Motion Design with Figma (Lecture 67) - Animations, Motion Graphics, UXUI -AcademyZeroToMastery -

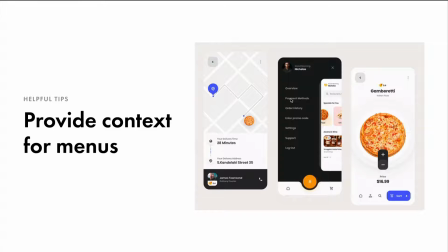4:09 But, to get your really good interaction going, like you really need your menus to emerge from the action that created them, growing from the point of touch. In this instance, we have this whole menu that kind of appears and the actual screen is moving away from it.
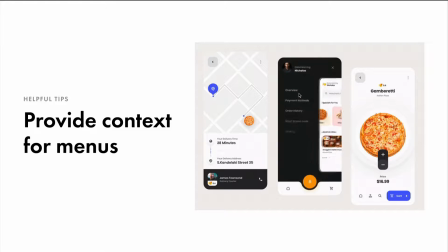4:31 So from that kind of point of origin, it's really, really intuitive for users. It allows users to understand where menus go, how they interact with them, maybe possibly how to get back. In this scenario, it may be like a swipe. So really provides a lot of context. Use buttons for visual feedback.
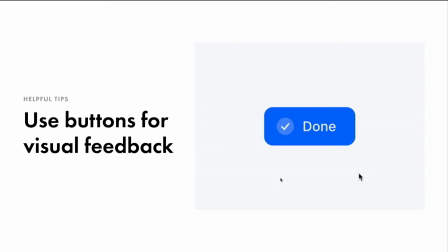4:53 Sometimes we'll see like a button, there is like a failed state and the button just kind of has like an error state below it. And that's pretty good. But when I see really great interactions, I see the button itself showing different types of states. And we kind of talked about transformation as a concept, as a design principle in terms of motion.
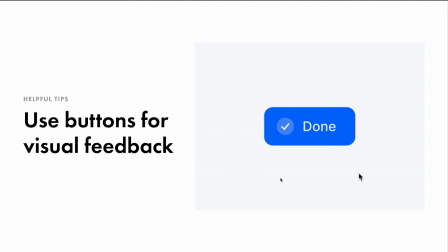5:12 Try using the container of a button to provide visual feedback of a status. Like an example is like done in this case, or, publish, we're seeing this loading state, and then we're seeing a completion state afterward.
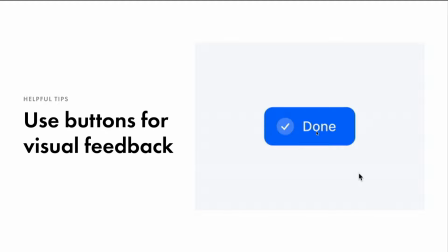5:26 Really helps users understand the context of what's happening right there and then instead of trying to look for it on screen.
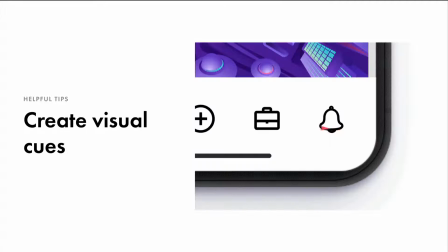5:34 This is incredibly helpful. Create visual cues. Now, we see like designs generally use color, size, position to highlight, an important little action on screen, or like something that the user needs to notice or act upon.
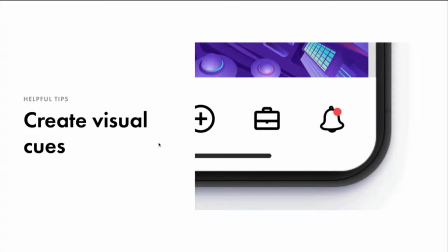5:54 Now, when I see really great implementations of this, I see animation to bring attention to that important action without being too disruptive. This may be a little too extensive, but it's a nice little touch,
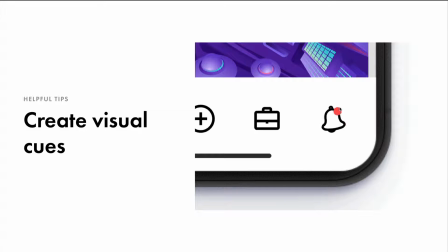6:07 especially if we see kind of like a bouncing red notification ball or, some sort of thing happening over here, a little animation, whether it just be like, like a little bell moving back and forth slightly every now and then, just to allow the users to know that, they should be interacting with that.
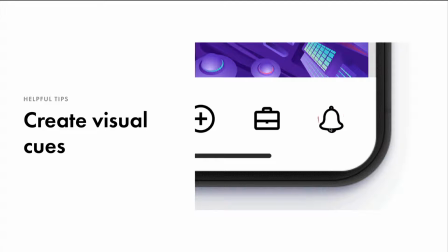6:24 And the thing is, when the user needs to act on something important, try to really animate those actions to attract their attention. Start with something subtle, like I mentioned, and maybe increase the intensity, change of size, color, speed, in relation to how important that action actually is.
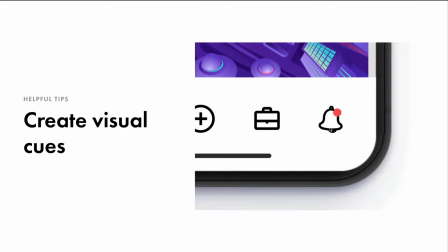6:43 And you should really only use this for critical actions. And the more you use this effect, the less impactful it actually becomes. So don't just go using this throughout the entire application you're building or website you're building.
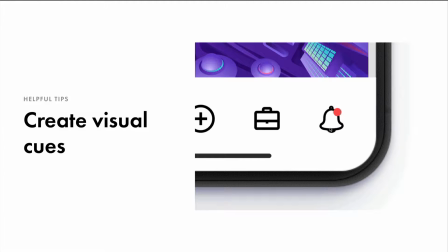6:56 And you may actually annoy your users. So definitely do this only for really critical actions.
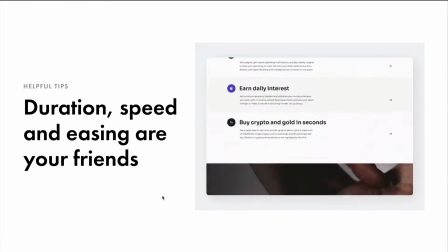7:05 This may seem like common sense, but duration, speed, and easing are your friends if you use them properly.
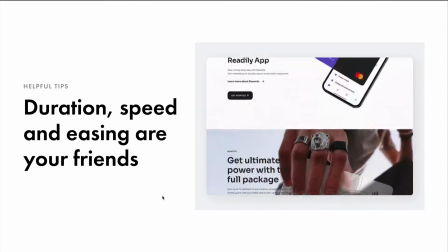7:12 Timing is one of the most important considerations when designing transitions. Animations shouldn't be so fast or so slow.
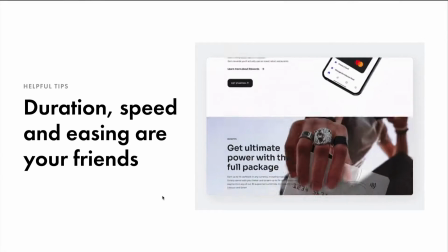7:19 It keeps the user waiting. You gotta find that balance.
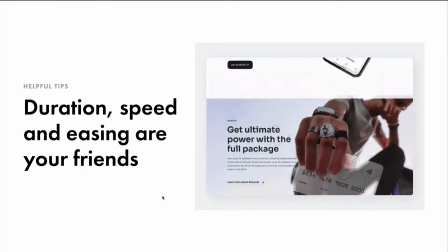7:23 The optimal speed is probably around 200 to 500 milliseconds for an interface animation.
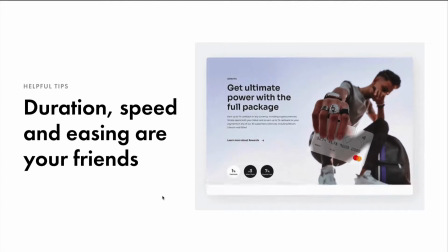7:29 So, try your best to work within those means. And you'll see us in the future go through some projects when I'll kind of discuss,
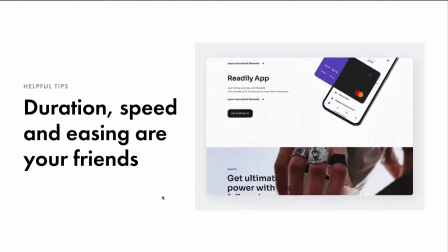7:36 what seems good enough for an interaction, like especially in Figma, you can define that speed.
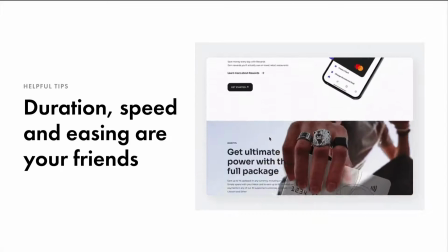7:42 But we can see here, the duration when the user parallax scrolls,
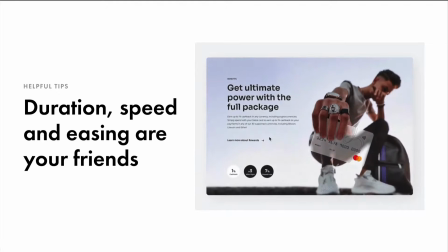7:46 we kind of see these photos come in and out and they ease very nicely and it's not so linear.
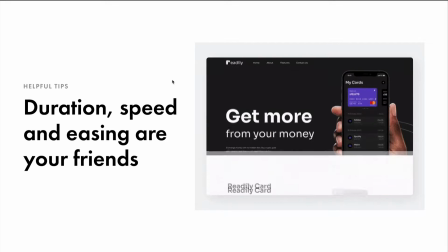7:54 We got to think about gravity. All objects, when they move, have some sort of acceleration or deceleration.
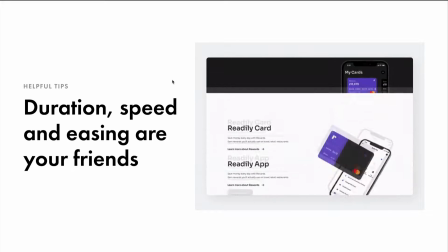8:00 That's what I'm talking about when it comes to like easing and speed and even duration.
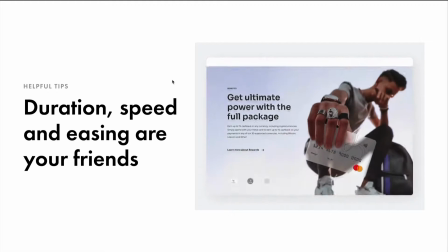8:05 If you follow those same types of rules and you avoid linear movement, like I spoke about in the design principles section,
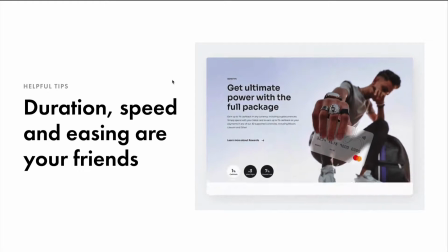8:14 you will avoid something that would seem so fake.